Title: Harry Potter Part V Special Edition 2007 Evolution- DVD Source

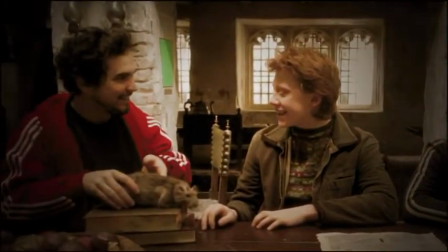[20:38]
The most challenging part of being brought into franchise we had one director before,
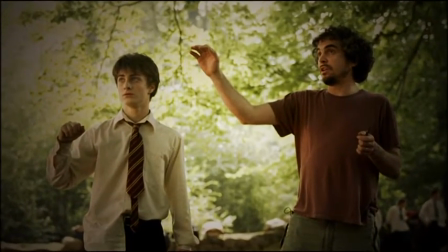[20:45]
is that it was this delicate balance of, I have something that is highly successful. How can I make this my own?
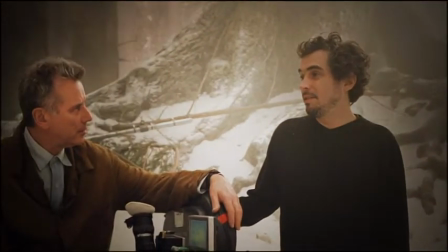[20:54]
Your tendency as a director is to say, okay, I want to put my stamp, I want to change everything. and it would have been a big mistake in Harry Potter. I didn't want audiences to go and feel that they're watching a completely different film because they were following a saga.
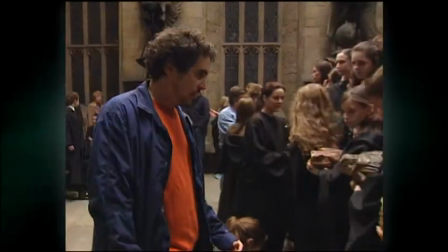[21:09] Now remember, guys, that you have to take care of your frogs.
The thing I love most about what Alfonso did with Azkaban is his sense of magic.
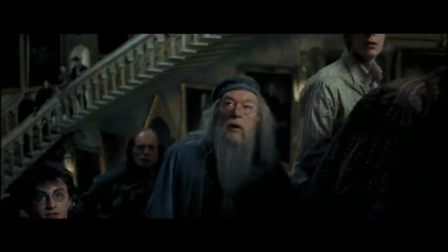[21:17]
He took it to another level in terms of being in this world.
He's here, somewhere in the castle.
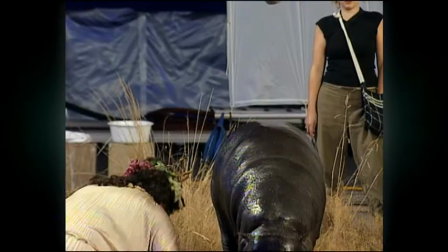[21:24] Sirius Black! This is a word more, and this time, come out slower.
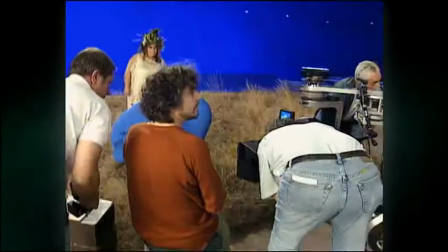[21:30]
One of the things about Alfonso is he's incredibly detailed.
Oh, that is way nicer composition.
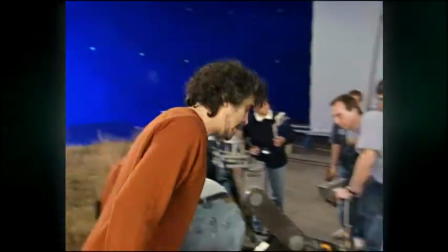[21:36] Way nicer. Look at that.
He pushes everybody to, you know, the absolute limit in terms of making things better.
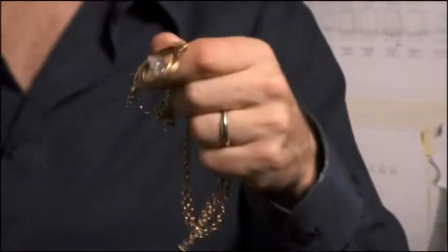[21:43]
He never settles. For example, this is the time tenor. I remember the process of coming to this design.
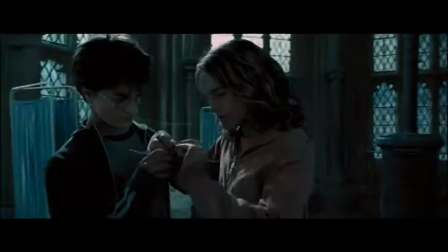[21:50]
As we went through quite a few designs, Alfonso made it work.
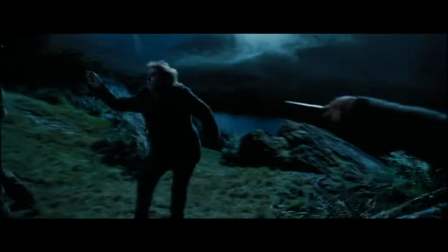[21:58] And action. Expelliarmus!
On the third film, a lot of the wands were changed.
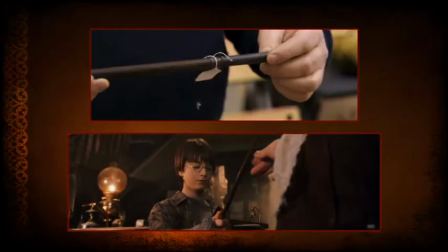[22:04]
So most people's wands started off like that. So when you see Harry in the first film, it's a very similar wand to this. And then the only changes Alfonso wanted to make it more characterful. So that changed Harry's wand. And that kind of ethos of showing the character in the wand, that whole principle really got established further into the films.
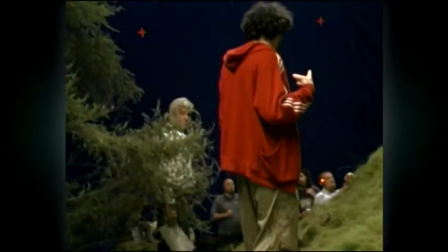[22:24]
It wasn't something that was started off.
In the revamp set, where this ridge is going to be?
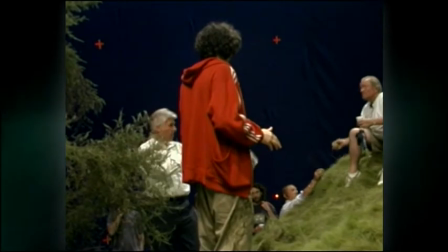[22:29] It's kind of this height. And where is it going to be? From there right up to the tree there.
Part of the thing was trying to bring a certain naturalism to the whole thing, in which character and environment, they have the same weight.
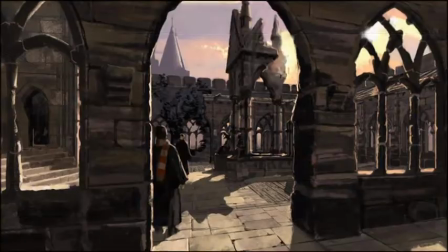[22:44]
So there are not that many close-ups in the film. We really trusted that it was more powerful to blend those characters with the environment, with Hogwarts. You'd have these kind of elaborate establishing shots where the environment was
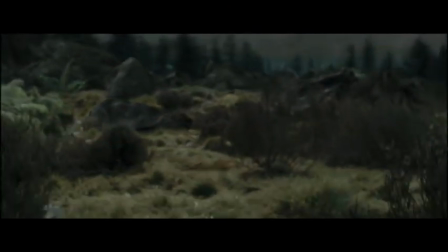[22:59]
setting the mood much more and you had the Whomping Willow appearing through the seasons. Hogwarts had all these spaces already established, you know, corridors and common rooms and so on, but he wanted to link them.
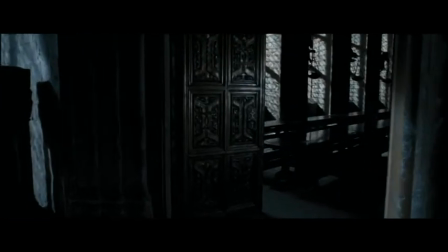[23:14]
He wanted us to be more explicit about the relationship between these spaces.
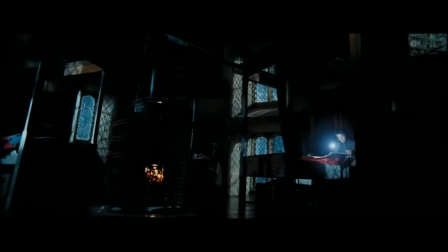[23:21]
In number three, we started doing some changes to Hogwarts. We tried to create a universe that was very precise in terms of geography.
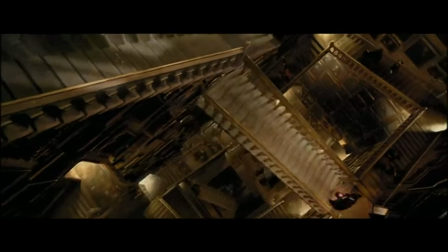[23:29]
So you can go from the Great Hall and you can see how you can walk into the staircases and from the staircases you get to Harry's room.
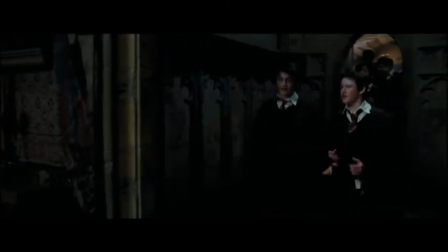[23:38]
So it was not just a set, it was a place that actually exists. And it's evolved over the films.
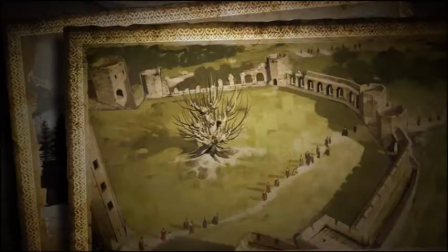[23:44]
You know, we've ducked and dived and moved things, and, you know, that whomping willow has moved in and out of a courtyard, depending on budget and the needs of the script.
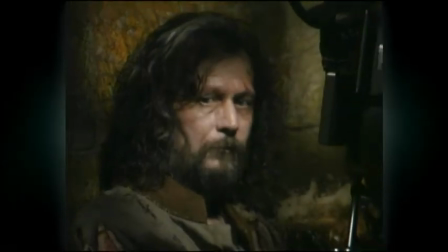[23:55]
There were new requirements. You know, suddenly Sirius was imprisoned in the top of a tower in the middle of the complex.
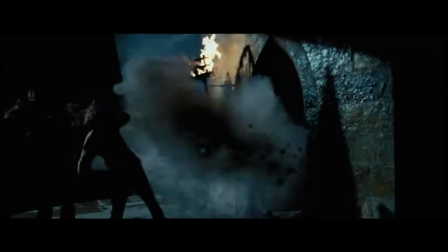[24:01]
So we added a tower with Sirius's cell at the top.
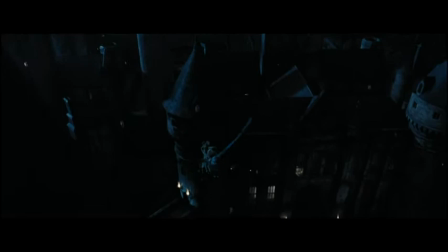[24:06]
So the continuity discrepancies have, from time to time, bothered me, I must say.
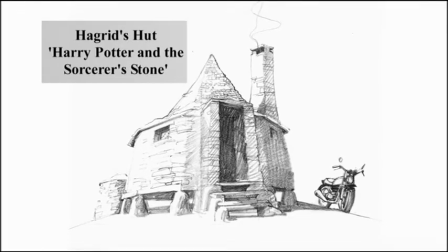[24:11]
They don't seem to have bothered the rest of the world, which is what has emboldened us, I think, to go on and just make these changes anyway.
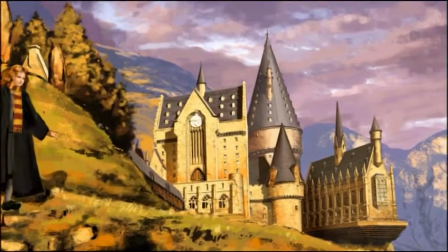[24:20]
Another thing was to set Hogwarts in the highlands of Scotland,
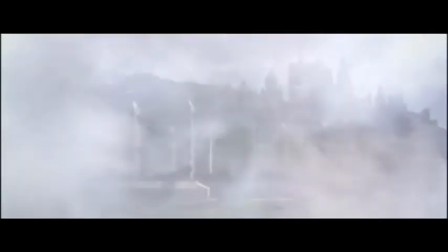[24:25]
because before you would see Hogwarts a little bit out of context of the rest of the landscape. Here we went to Scotland to shoot, like, for three weeks in the environment around the castle. So that was an important thing, and that was something that Stuart Craig fought so much for. And he found the most amazing location to make everything happen.
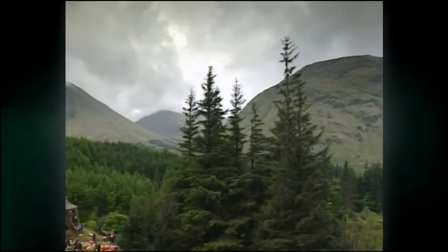[24:52]
I think J.K. O'Reilly's intention was that Hogwarts was in Scotland. If you're gonna come to Scotland, the highlands of Scotland...
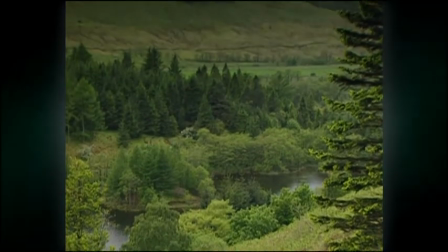[25:00]
...are obviously the most visually spectacular. So, you know, we worked out pretty quickly... ...that's probably where we should be looking. So with Ordnance Survey maps, we started to piece together a world...
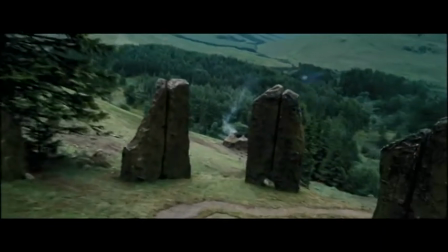[25:11]
...that could give us a kind of credible landscape. You can't find that landscape anywhere else.
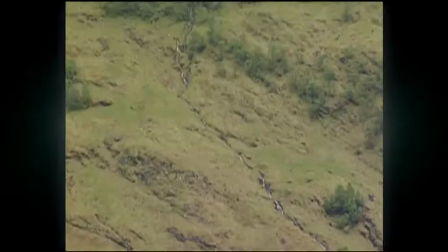[25:18]
It's one of the most beautiful places I've ever been to anywhere in the world.
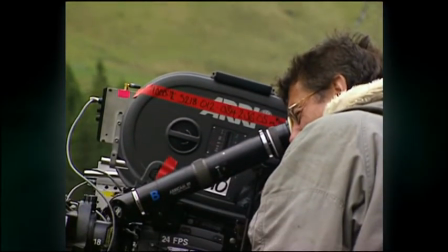[25:21]
It was most certainly a bonus for the look, but I think the weather was not a bonus for many of the crew.
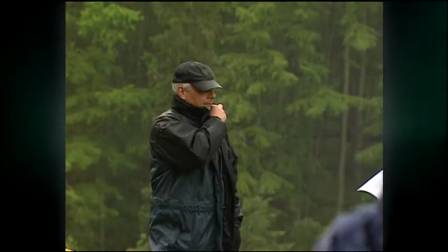[25:28]
We met with it for five days, and it rained, and we were on a hill, and there was mud everywhere, and people were sliding, and it was miserable for the crew. And it was expensive, which was miserable for the studio. But actually, Alfonso loved it.
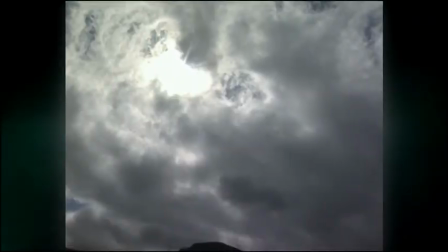[25:44] You see the top sky over there? It's lovely.
Because the texture of the sky and the contrast was perfect.
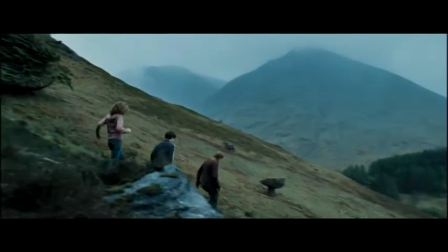[25:54]
I wanted the universe to be darker. So I chose a darker palette.
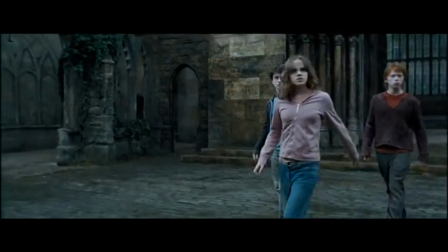[25:59]
We wanted to go into more monochrome, more desaturated colors.
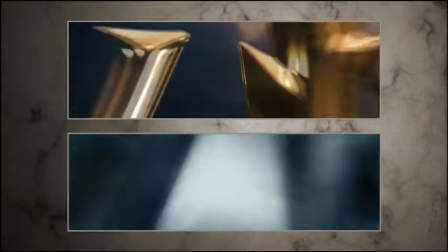[26:03]
For instance, the title of Harry Potter, we decided to change, for instance, from golden to silver.
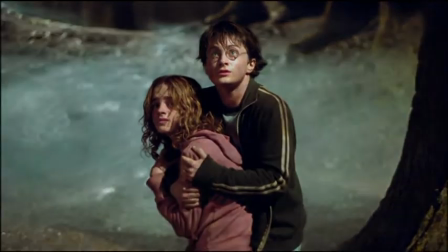[26:10]
Alfonso brought the darkness without a shadow of doubt. I mean, you spent your whole time thinking, can he be serious?
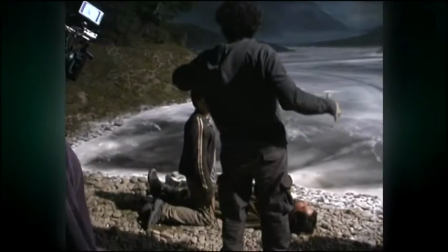[26:16]
We'll never get away with it.
You're arching back. He's losing his life.
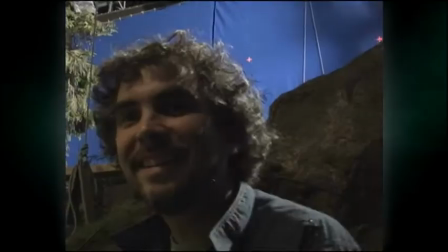[26:21] The camera comes here.
This is like a new field, right? But it's not your thing. It's going to be kind of dark.
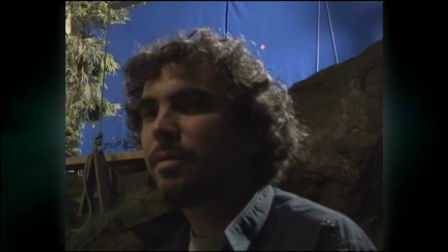[26:27]
Probably, but it's just to be, you know, faithful to the material, to the spirit of the material.
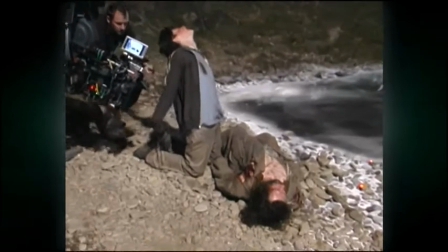[26:33]
That's what we've been trying to be. And Harry's older, too. So as everything is told from Harry's point of view, you have to respect that. Alfonso was amazing, because that was the first time we all kind of went. It's quite serious, isn't it?
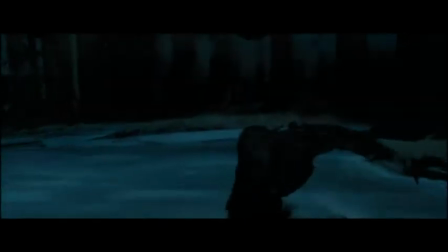[26:51]
There
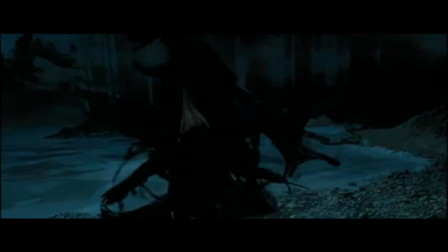were a lot of, like, voices that said, We're sure we're not going to be so dark. And I would say, No, I think that this is the right balance.
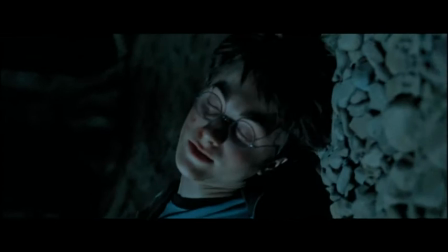[27:04]
And once they start seeing the footage, they're just connected with the concept. If we come from here into... Alfonso broke a lot of the conventions. He was making his own statement, his own film. And I thought he matured the films and matured the cast fantastically.
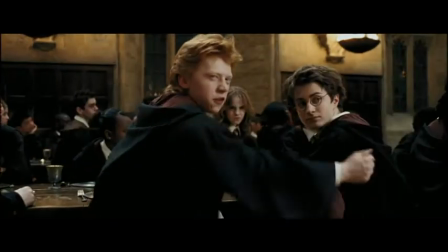[27:23] Potter! You actually fainted. Shove off Malfoy. How did he find out? Just forget it.
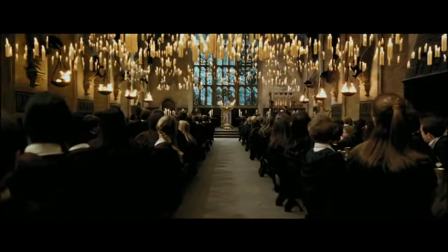[27:29]
I was very happy with the film. I wanted to do a film that will fit perfectly well as part of the franchise,
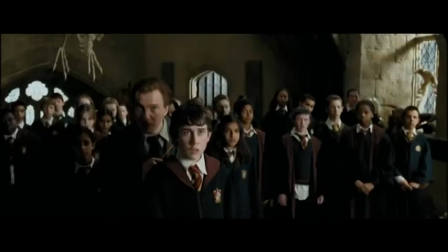[27:37]
but a film that if you happen to see it on its own, it will just work as a film. And if something I'm proud of Azkaban is that, in a way, set up the tone for the films to come later on.
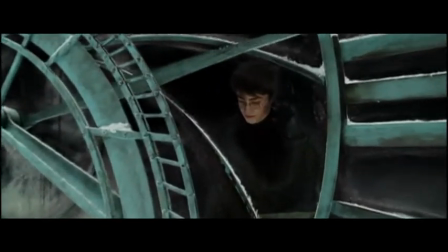[27:53]
On the third film, Alfonso had begun to alter the process of how we looked at the books.
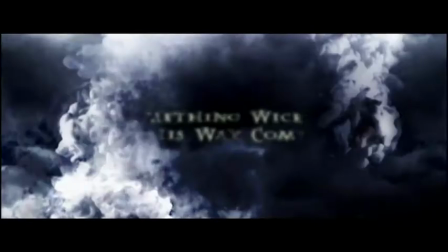[27:57]
The books were getting longer, and already by the third book, we were reaching a length... ...where it was becoming clear that we were going to have to make some serious edits. And the choice that Alfonso made was to tell the story from Harry's point of view... ...and things that didn't relate to Harry sometimes fall by the wayside.
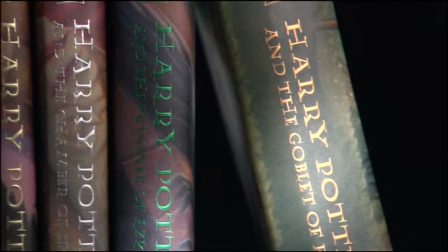[28:12]
But the fourth book was the first one that we contemplated dividing into two.
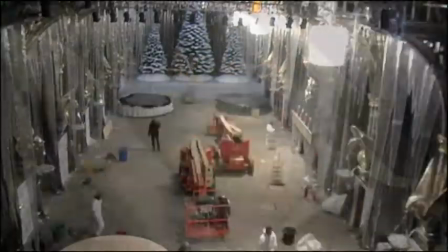[28:19]
David Heyman came to me with number four... ...and said, would I read the book?
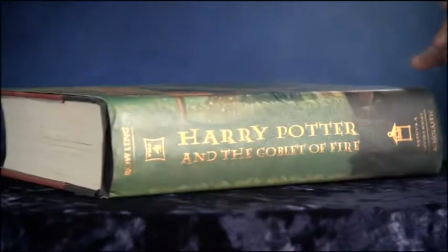[28:25]
I read it, and the book is vast. It's a great big sort of house brick-sized thing. And clearly there were one or two things to do. You either had to do the whole thing, in which case you had two movies...
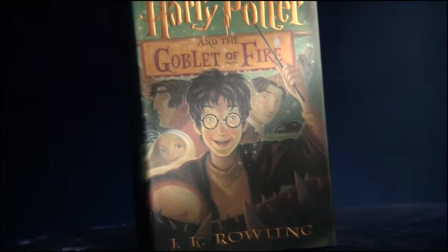[28:39]
...or you had to take a very strong line on it and say, no, it's only this... ...and we'll dispense with everything else.
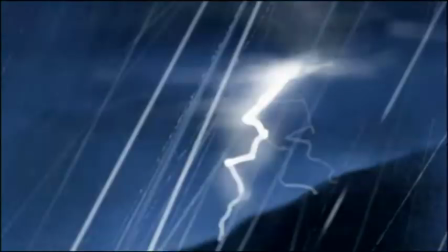[28:44]
And I thought that it was a great thriller. It's like a Hitchcock thriller.
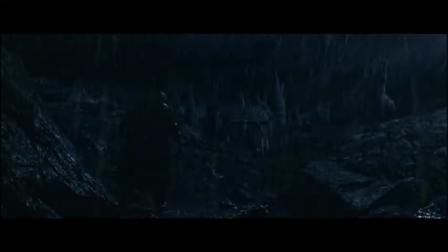[28:50]
And I was very convinced that it was only one film...
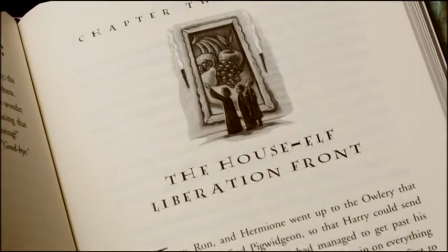[28:55]
...so I was simply ruthless with the stuff that I couldn't see a way of doing.